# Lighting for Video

At home, there are several different ways that you can use lighting to enhance your videos. We're going to look at some basics that you should bear in mind every time you record, and then some more interesting effects that you can do to be creative with it as well. Starting with the basics. To ensure that you're easily seen on the camera, you need plenty of what's known as face light on your face. If you think about it, if you watch any vlogs on YouTube or perhaps Instagram or TikTok, whichever platform you use, you'll see that a lot of the time they're lit uniformly with face light.
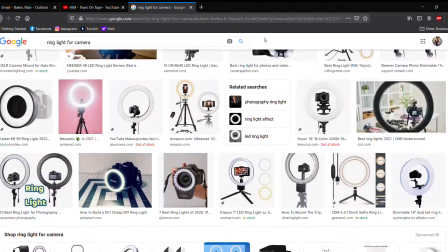(0:35)
A lot of them will use a simple ring light with their camera, and some of them will perhaps use some more sophisticated setups. Now, what this means is that you don't necessarily have to go out and spend lots of money. I'm not advocating that at all. You can create similar effects at home really easily. For instance, I'm sat in front of a large window that lets in a lot of natural daylight. But if you don't have a large window or you're trying to record at night, you can use a desk lamp.
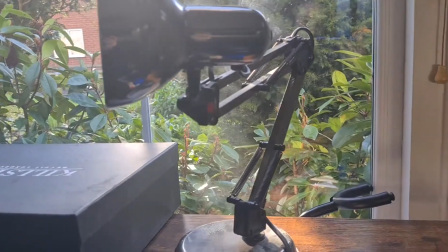(1:01)
And as long as the light is directly pointing at your face, that's all we need to do. It means that you'll be lit nicely and uniformly. In a theatrical setting, you can change the light far more easily with either an intelligent fixture, such as an LED bar,
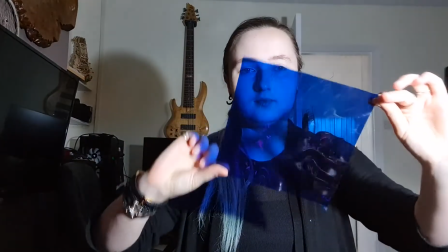(1:17)
or more traditionally, using something like a gel. Now, what a gel is just a filter that you put in front of the source of the light to change the colour. And you can go online and buy some of this if you want. And if you don't want, that's also fine. Alternatively, you can go and buy a bunch of Quality Street and use the wrappers from that to create a light filter. And it's a nice excuse to have a load of chocolate as well. I'm quite lucky that at home I have a load of Philips Hue bulbs.
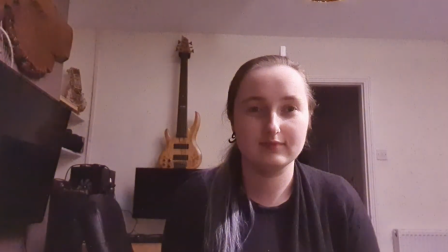(1:46)
And what this does is means that I can control any light from my phone and also change its colour as well, which is great. But it is quite expensive, and there are some far cheaper LED lamps out there which come with a little remote that can offer you a selection of colours as well. You may even have LED tape at home. It's fantastic if you do. If you don't, no worries. Some of it's expensive, some of it isn't. It's up to you how you want to do things.
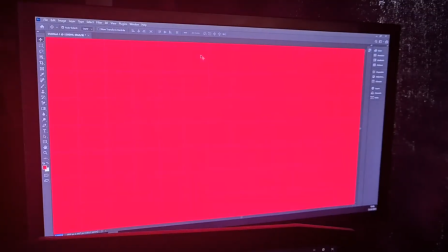(2:14)
Another way you can change the light in your room is by putting a blank colour onto a screen.
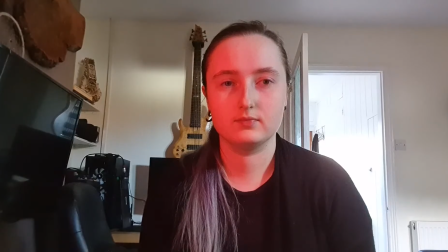(2:21)
And this creates a slightly different effect again, but can still look quite effective. Another thing to think about is where your light is coming from.
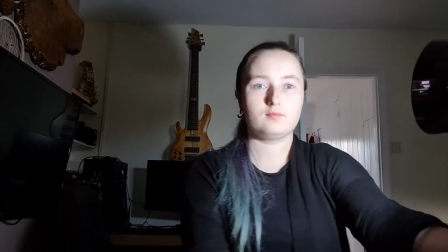(2:33)
You can see that if I change where I'm sat in relation to my light source,
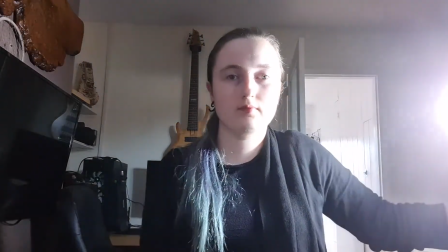(2:39)
that it changes how the light feels, and some of my face will go into shadow. You can even see that as I move the light behind my head, it creates a silhouette.
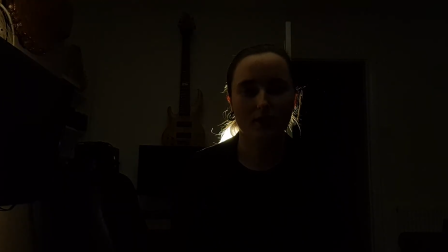(2:51)
Now, this can create a different kind of effect to what you're anticipating. It can be quite mysterious, or it can even be sinister depending on your camera angle.
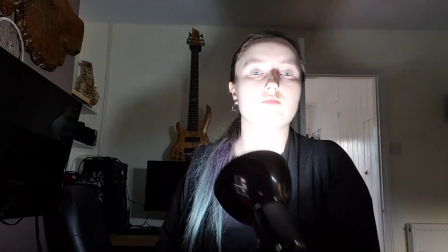(3:01)
Think sensibly about when you're changing your light angles, because it can create some unintended effects as well.
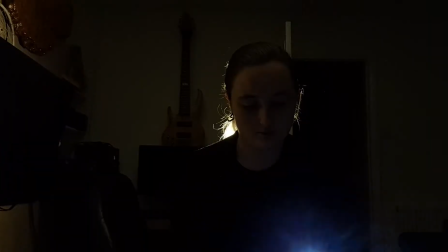(3:08)
Going back to our silhouette, it looks quite sinister like this, and you can't really see my facial features all that well.
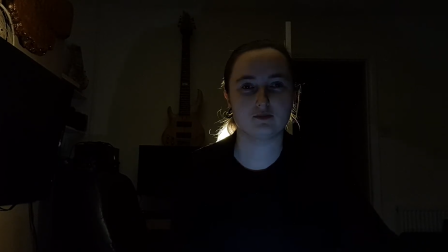(3:15)
So to counteract this, I'd probably put a little bit of face light in to just lift it slightly and mean that I can still be seen. However, if I change the colour of my backlight, you can see that this creates a different effect again,
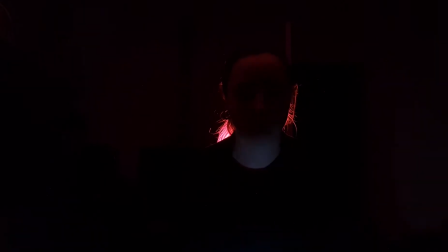(3:28)
and can be quite cool or not, depending on what you're trying to get at. I would definitely suggest that for your face light, you want it to be in a pale colour,
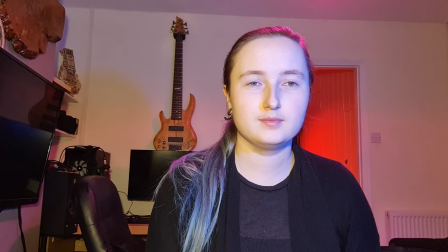(3:40)
so something that's subtly warm or cold, because if you put a strong colour on your face,
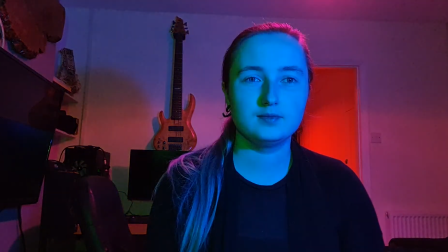(3:46)
it can have different effects and perhaps not what you were intending to get at either. Another thing to think about is, where is your piece based? Are you inside or outside? If you think about it, how does the light quality change from morning
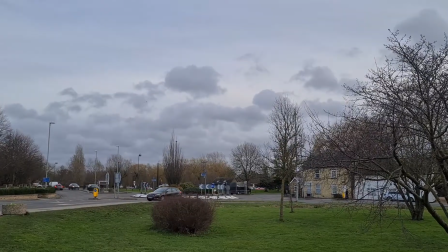(4:02)
compared to midday to sunset to even nighttime? And how would those colours translate into how you're trying to create an effect? You can also use lighting to set a time period, whether that's modern day, which follows a lot of the principles we've already talked about,
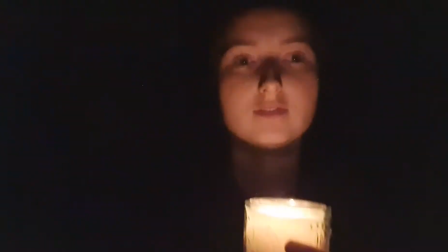(4:22)
or historically, where if you think about medieval times,
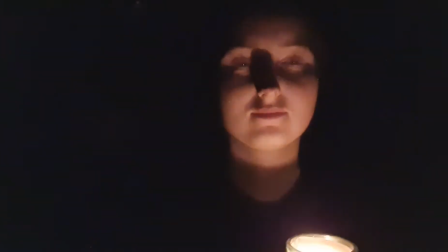(4:27)
you'd either have natural daylight or fireplaces and candles lighting you,
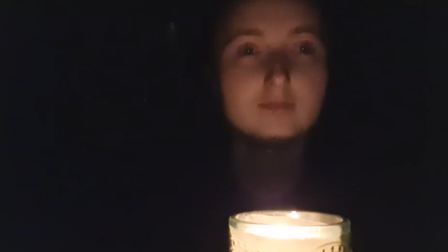(4:32)
which would create a different effect again.
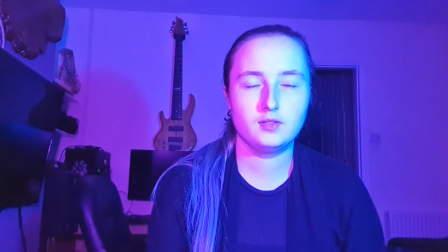(4:35)
And if you're thinking about the future, you can be far more creative with what you're doing, because nobody knows what that's going to look like yet.
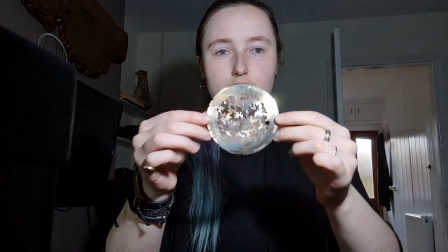(4:44)
What this is a gobo. It's a thin metal disc that has a design punched into it, and how it works is a bit like shadow puppets. It's put in front of a light source, and that then casts a shadow of the design on whatever surface that you happen to be using. Now, the likelihoods of you having a gobo at home or something that can even produce a gobo's light is quite small. What you can do is use household items to interrupt where the light is going. So you can place different objects in front of your light so that it can isolate an area, or perhaps drape a lace shirt in front of a lamp so you get an odd pattern through it. What this does is create texture, which you see in reality all the time.
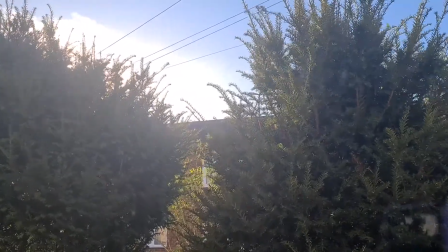(5:31)
Think about if you were sat underneath a tree on a sunny day, and you could see the dappled effect that the tree branches cast upon the ground. Another thing to think about is incidental lighting. Now, what this is lighting that is in your shot, but isn't lighting you.
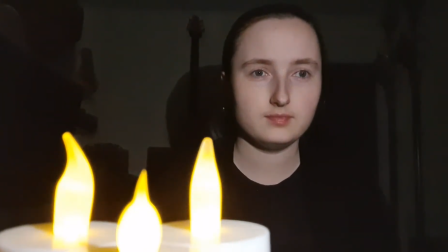(5:48)
Now, this could be something like a group of candles, or a string of fairy lights to create stars.
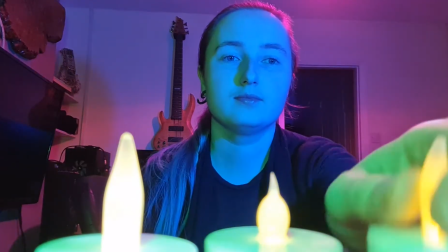(5:54)
With all this said, it is quite easy to overdo lighting, and a lot of the time, less is probably more.
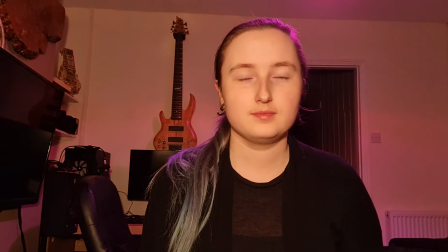(6:01)
But no matter what you do, there's no right or wrong answer. It's completely and utterly subjective, and the only way you'll get any good at this is by experimenting and seeing what you like and what you don't.